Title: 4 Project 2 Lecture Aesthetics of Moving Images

Creating successful compositions, keyframes, and transitions between them, tweening, in a moving image,
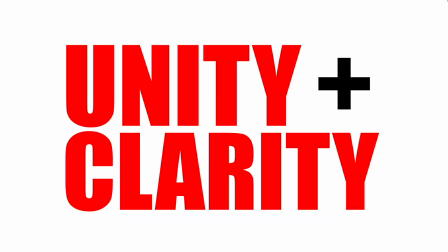(4:12)
unity and clarity. With animation and moving images, there are also two often conflicting things that you need to address in order to make a successful work. They are clarity and unity. You need various elements to be different enough, contrasting enough, so that they are clear enough to be seen and understood easily in your moving composition. But at the same time, they must be similar enough and visually related enough that all of the elements look like they belong together in the animated world that you've created. Things to think about in relationship to clarity: background versus foreground.
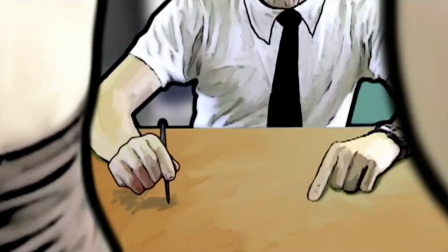(4:57)
Keep a background less contrasty, more faded, more blurry, less colorful, but still visually related to the foreground. These are techniques that could be incorporated to help clarify your moving composition. It seems obvious, but especially if it's an important element in your composition, make sure that it's clearly seen as it's moving over the background and other elements.
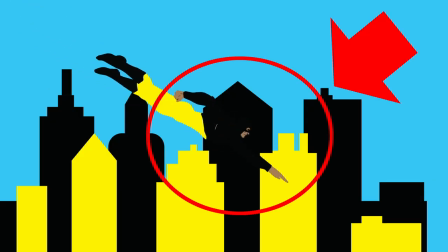(5:20)
Make sure that nothing is obscured, for instance, by placing dark things against other dark things as they move across the frame.
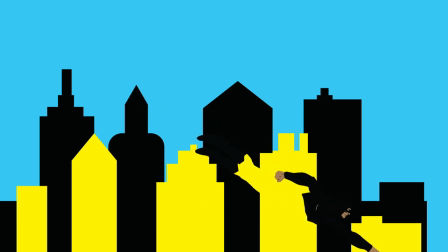(5:28)
Avoid overlapping objects that are too similar in color. In other words, make a clear design even as it changes over time.
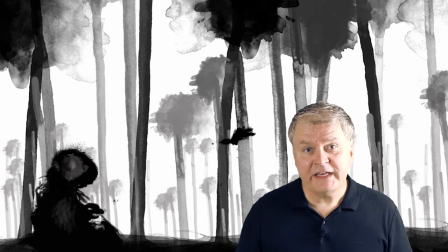(5:38)
In terms of unity, just like our last project, think of styles and visual approaches as visual themes that
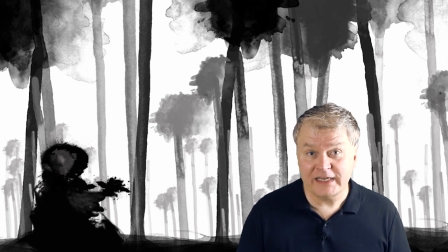(5:46)
reoccur throughout all of your elements in varying degrees in order to bring structure to your work.
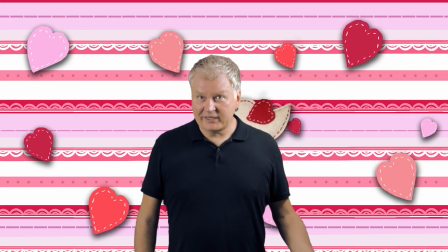(5:54)
Don't forget that a limited color palette with colors that reoccur throughout your composition,
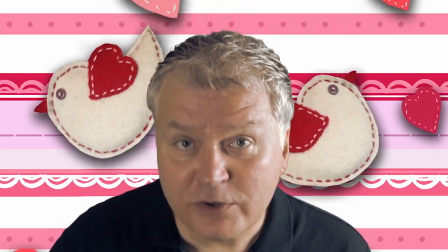(5:59)
that's a great tool for creating unity among the elements in your composition. Your assignment. There are many different kinds of animation, like stop motion, including claymation,
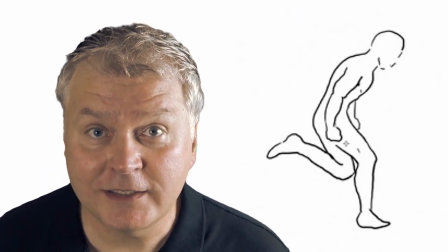(6:13)
frame by frame drawn animation, and digital 3D animation. What we are talking about for your assignment is puppet-based animation.
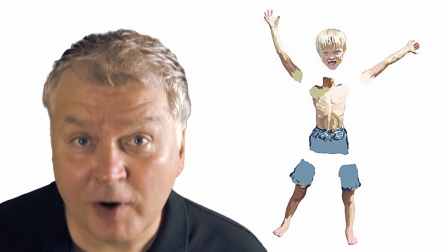(6:25)
What I mean by that is creating various elements and parts and moving them around using keyframe animation techniques. Your assignment is to create a 30-second keyframe or puppet-based animation using Photoshop and After Effects.
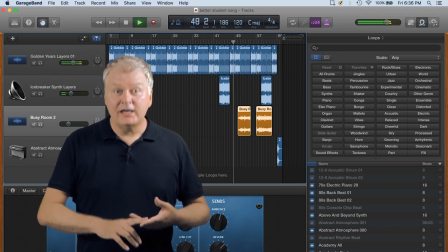(6:43)
You'll add sound effects and or music using Apple's GarageBand on the Mac. Your animation does not need to tell a story. It can just be an aesthetic experience.
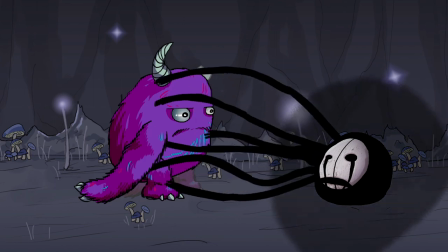(6:56)
Create purposeful compositions and effective transitions throughout your piece.
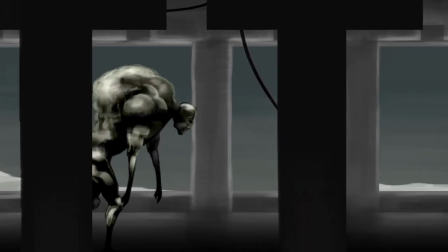(7:00)
Use well-considered visual themes, including color and general style of visual elements.
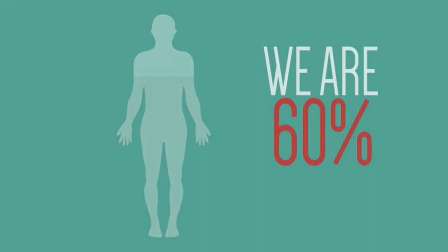(7:07)
Create audio that complements and enhances your visual experience using Apple GarageBand.
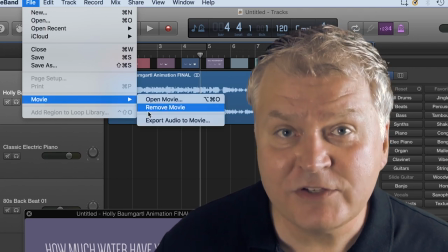(7:16)
Export as a QuickTime movie and give it to me on the due date or before.
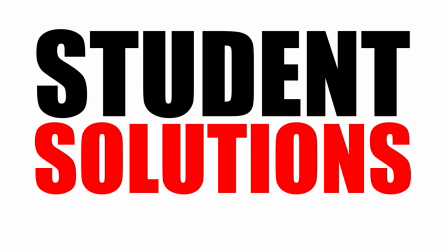(7:23)
Student solutions. Let's look at some student solutions.